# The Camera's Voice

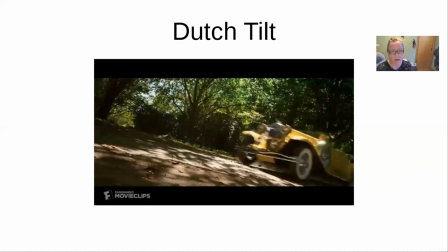995s
So there's not a lot of this in Gatsby that I have noticed. And if you guys notice a bunch more Dutch tilt, let me know. But this is this was kind of the only one I found, was with this crazy car.
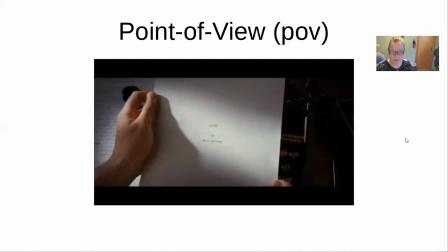1010s
And then we have the camera looking right out of the eyes of the character. And I have found a couple of shots of this.
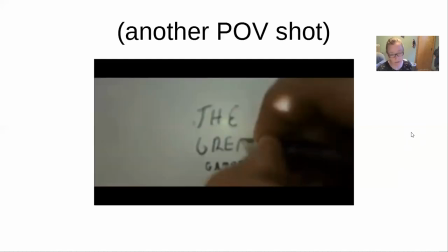1017s
It's not something either that you see very often in Gatsby. And it could be because the entire story is told from the point of view of one of the characters, and that is Nick, of course. But when we get to the end, they sort of wrap it all up in a neat
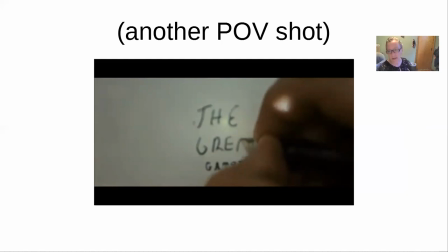1032s
package by reminding you that Nick is telling this story, that Nick is writing down this story. And from the beginning of the film to here. And we see him actually choosing the title, and that is his own hand.
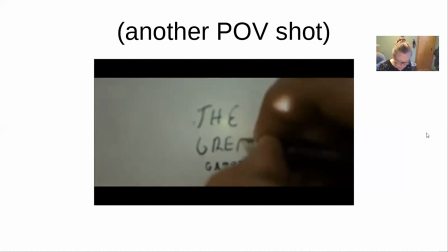1047s
The camera, again, this is like if you have an animal. I have one right here. Hold on, I'll show you. So this is Martin, my Chihuahua, and so she's very sleepy right now, and sometimes she falls asleep right on me, right?
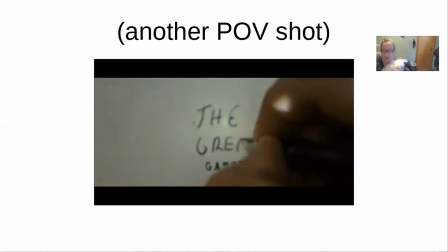1063s
And so I hope you guys can see my camera too and not just my screen. But sometimes she's so like limp and totally asleep right now. But she'll fall asleep like on my chest, and I'll bring my camera up here and try to take a picture of how cute she looks asleep on my chest. There you go, honey. You can lay back down. Poor girl.
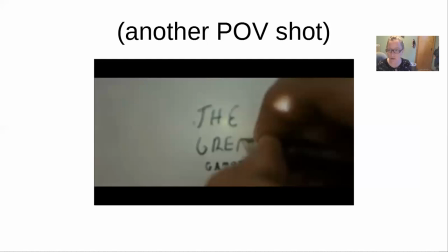1083s
And that's a point of view, trying to show you exactly what it looks like from my eyes. So we have a little bit of that here with Nick putting the title and the final bits on his manuscript.
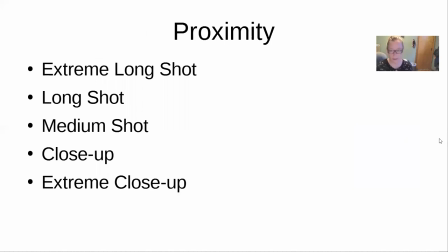1101s
Okay, so we've covered like, where is the camera? Is it up above, looking down? Is it down below, looking up? And the effects that the camera angle can have. So let's talk about, and this one's not quite as involved.
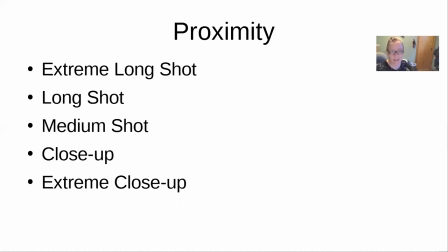1115s
It's even more straightforward than the angles, and that is the proximity, which really is just how close is the shot? How close is the camera? How close is the viewer to the action? Okay, so we have these shots that we're going to look at, and there's a slide for each one,
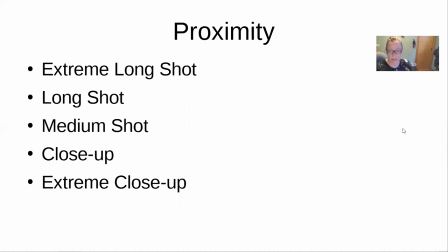1133s
so you can jot those down if you want to have them ahead of time, but you can get them while we go through the slides too.
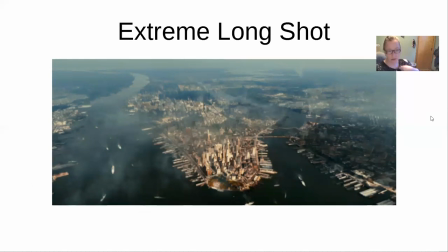1139s
So first, we have the extreme long shot, and it's going to be just from extremely long distances. Here we have the opening shot of Gatsby,
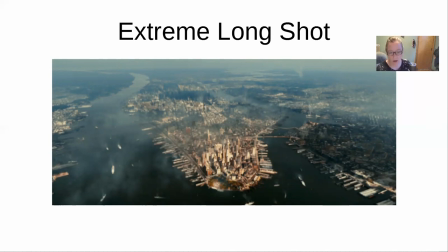1152s
and which the extreme long shot is often also an establishing shot. And again, awesome film terms. They're so straightforward, because an establishing shot will set the tone, will tell you where the setting is.
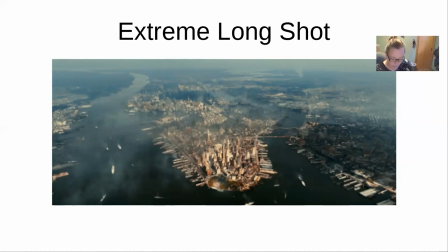1170s
It establishes the story, the location, the place of the character within the setting. So it's extremely far away and shows the bigger picture.
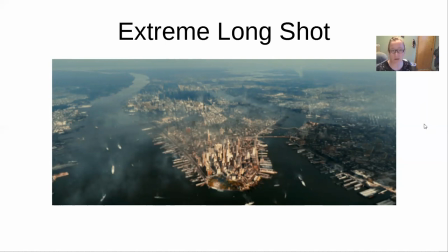1186s
And again, a lot of times it's an establishing shot, which establishes a story, a setting, location. But not always. Extreme long shots sometimes are used in other circumstances too. So not every establishing shot,
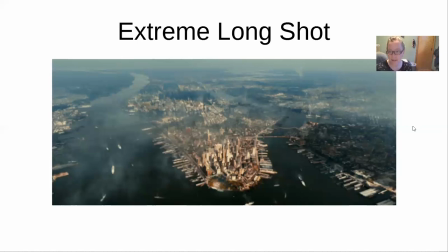1203s
sorry, not every extreme long shot is an establishing shot, but most establishing shots, I would say 99%, I'd have to think if I could find an example of one that wasn't. But most establishing shots, almost all, are extreme long shots.
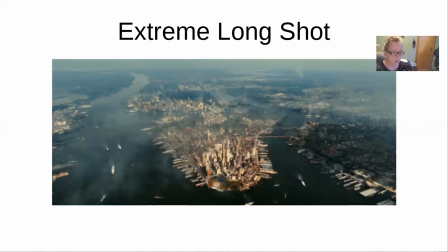1218s
But there's also other reasons to use an extreme long shot. For instance, there's probably one of these in Home Alone, I don't remember, but, or at least in one of the later ones where that little boy is lost in one of the cities, but little boy,
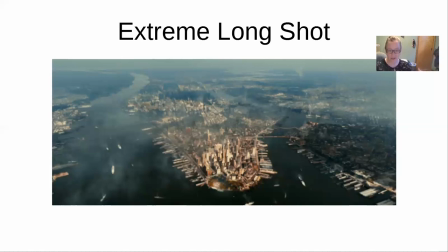1233s
pan out, pan out, pan out, pan out, and you have this extreme long shot of a tiny little boy in a really big city. So that's another reason to use one.
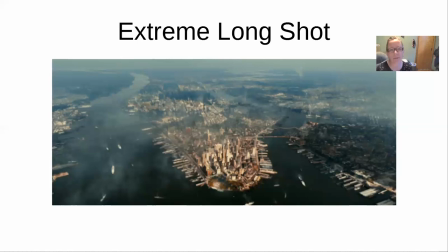1243s
You could have somebody lost in a desert, and you could go back all the way up to an extreme long shot to show how much desert they're actually lost in. You could also, let me move my camera a little bit because I feel like I'm staring into space.
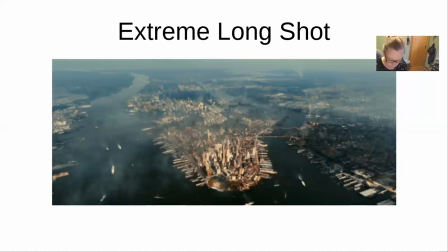1259s
You could also use that long shot to show positive things. Usually it's like, how small is this character in this vast surrounding? But it can also be like, look at how much opportunity they have.
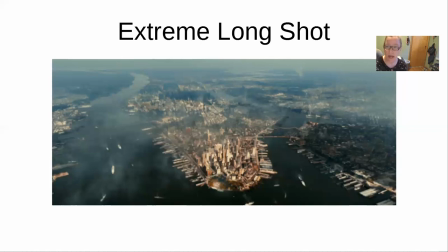1274s
Like say a young actor who just moved to New York City, and you have them standing there in front of their new apartment or standing on Broadway, and you pan out, pan out, pan out, and look at this giant city and all these opportunities that are open up to them. So that is an extreme long shot.
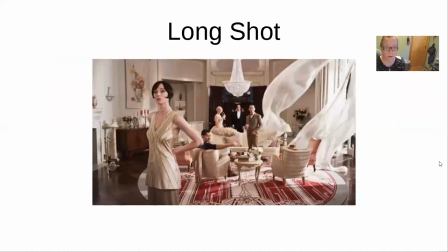1292s
Then we get a little bit closer with a long shot. With a long shot, you still have some emotional distance as the viewer. You're still a little bit comfortable. You might be able to sense how the characters are feeling.
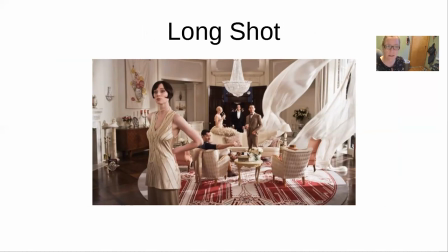1310s
You can see some body language, and you can see their setting, like where are they? You can still take into account some of the background happenings and the mise en scene, which is, you know, it really is just the whole picture. You can take into account the whole picture.
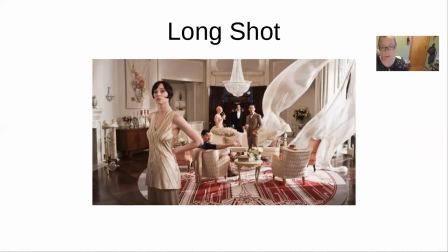1329s
You probably cannot hear the conversations of a long shot, but you can sort of see again and sense and see body language and stuff like that.
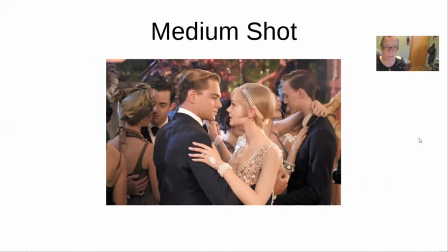1339s
We get a little closer with a medium shot. We're still seeing some background here and some context. You are in basically a conversational proximity with a medium shot, but from director to director, these things may be different.
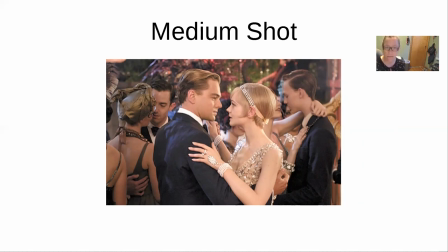1358s
Like a medium shot for Spielberg might be really, really different than a medium shot for like Tim Burton or another director.
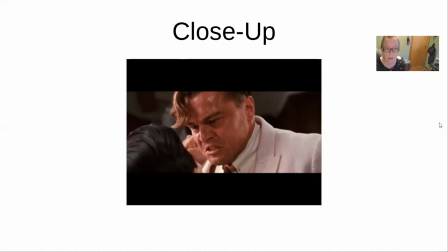1369s
And then you have your close-up. Now, when you get with the close-up, then you can see emotions on the actors' faces. You can see the little ticks, the very subtle things that happen in an actor's eyes, in their mouth, in the muscles up here by their temples.
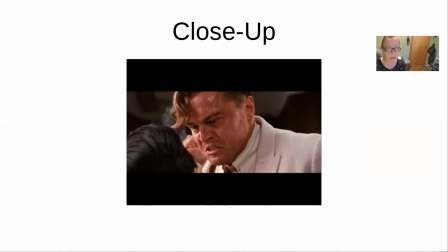1388s
It's definitely a much less comfortable position for the viewers. This is an alarming shot from Gatsby when he finally loses his cool and darn near punches Tom's lights out, which, you know,
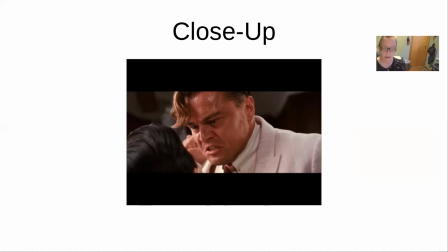1403s
don't you kind of wish he would have done that? Tom is such a jackbird. But anyway, we have a little bit of a low angle combined with the close-up here to show, just to make Gatsby a little bit more looming and terrifying.
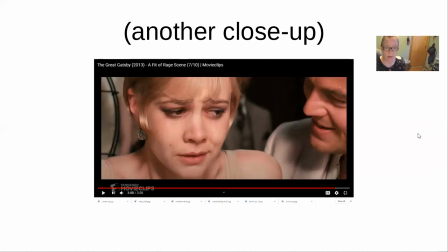1421s
Those close-ups get inside the personal space. If somebody were here, you would probably take a step backwards if somebody were this close to you, as we are to Daisy and to Gatsby right here. Close-ups can also be of objects.
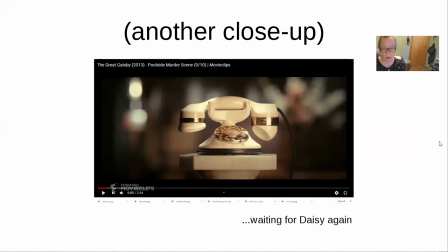1440s
Will she call or won't she call? But actually, I can't remember if this is Daisy's phone or if this is Gatsby's phone, because Daisy also stares at her phone to decide whether or not she will call him. But either way, this phone is waiting for Daisy, whether it's Gatsby's to ring or hers to call.
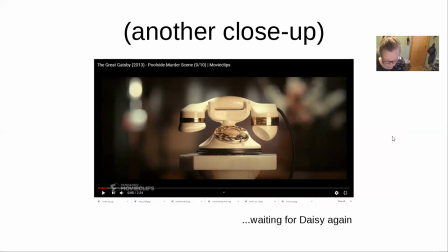1458s
And we have a close-up. And the thing is, too, with close-ups, it's more, you can have close-ups on other objects, too, like a gun or a ticking bomb or a doorknob waiting for it to turn.
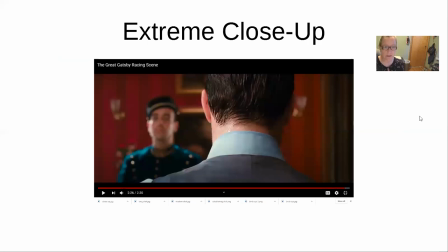1472s
Close-ups and extreme close-ups, like this sweaty neck of Tom, make really small things seem absolutely monumental.
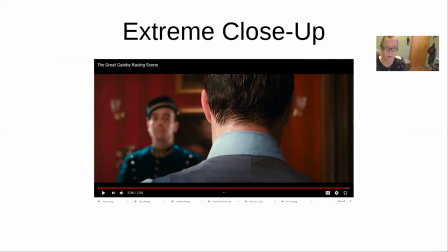1484s
And then think again about how the camera is your friend who's like, come here and look at this and look right in there at that thing.